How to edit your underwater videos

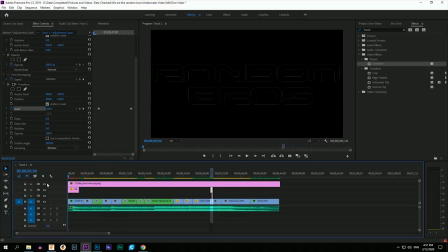[5:08]
Then you can go ahead and copy those layers to another cut you want to add the same effect.
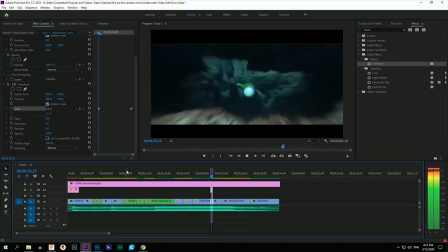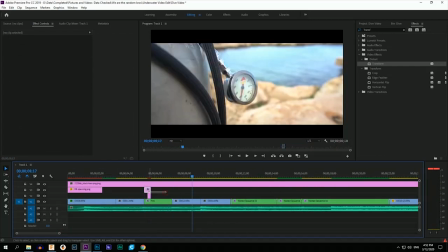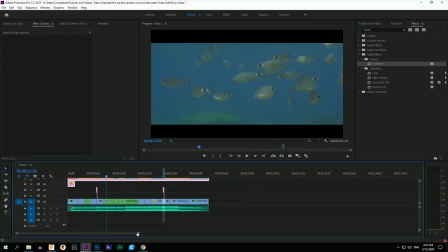[5:28]
After that, we wanted to add some light leaks. Link to get them is in the description as well.
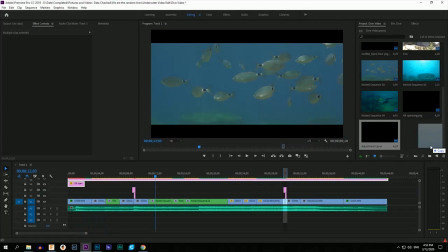[5:33]
Import the leaks you like, then select the exact leak you want and add it above the video where you want it to be shown.
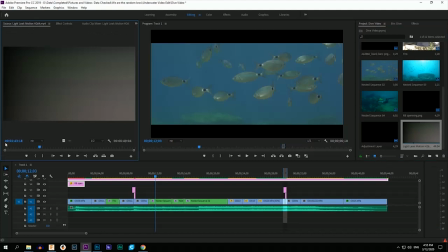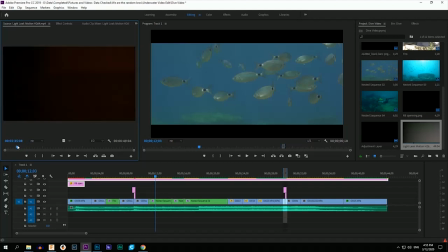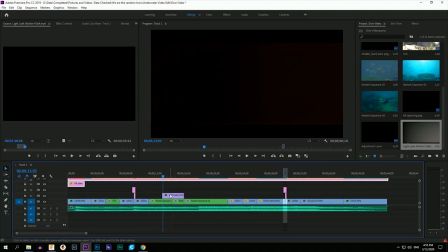[5:56]
go to Effects Control and select Screen on the blending mode, and that's done as well.
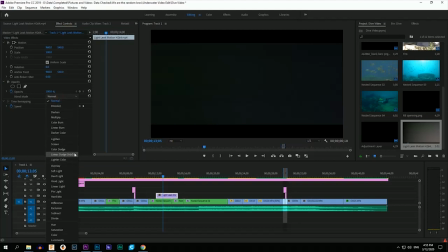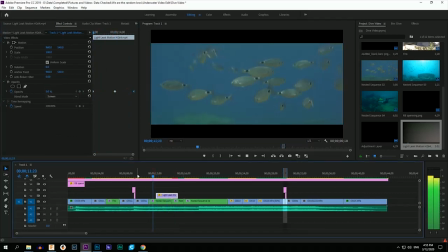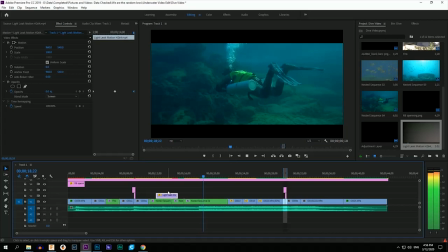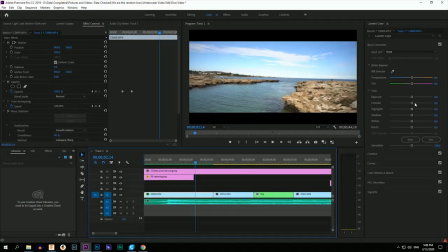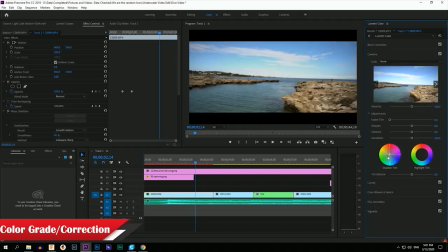[6:29]
Next we go ahead to color grade. This is totally up to you, so you have to play around a bit.
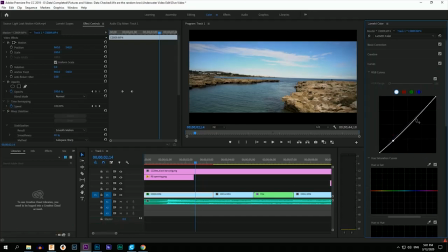[6:34]
We add an S-curve to make it pop out a bit and then do some basic correction. While filming our shots, we like to keep the settings as close to each other as possible,
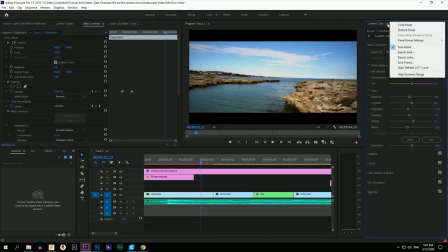[6:45]
so we can use the same color profile in multiple shots. When you fix the shot, export the profile and add it to the next outside shot.
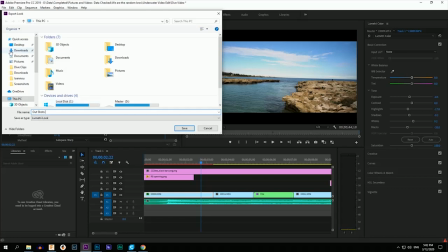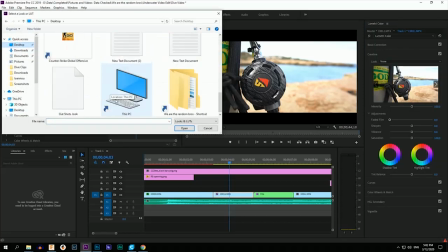[7:02]
Go to Creative Look and add the look you just exported, so all the settings you had on the first shot are the same.
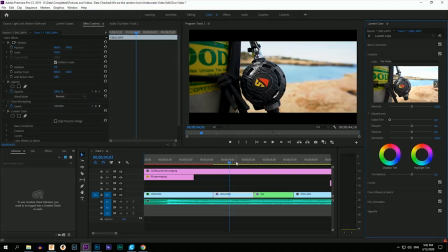[7:08]
Play around with the intensity to make it blend.
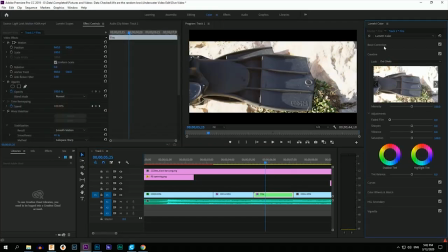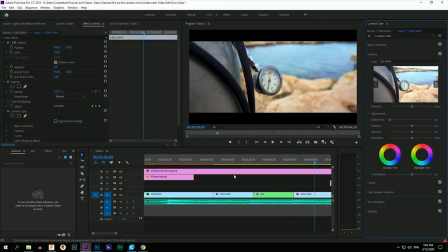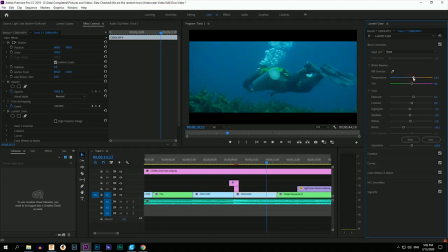[7:21]
At the underwater shots, we are looking to break the greenish and blue color, so we add some red to the highlight and shadows color wheel. Fix the curves and go on. Keep in mind, this is not a step-by-step tutorial. We are showing some of the ways we like to edit our clips.
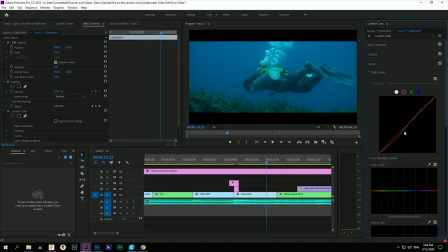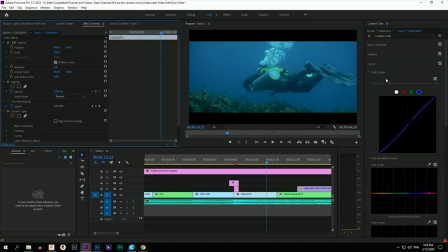[7:55]
That's all for today, thanks a lot for watching the Random Bros, and stay tuned if you like our content.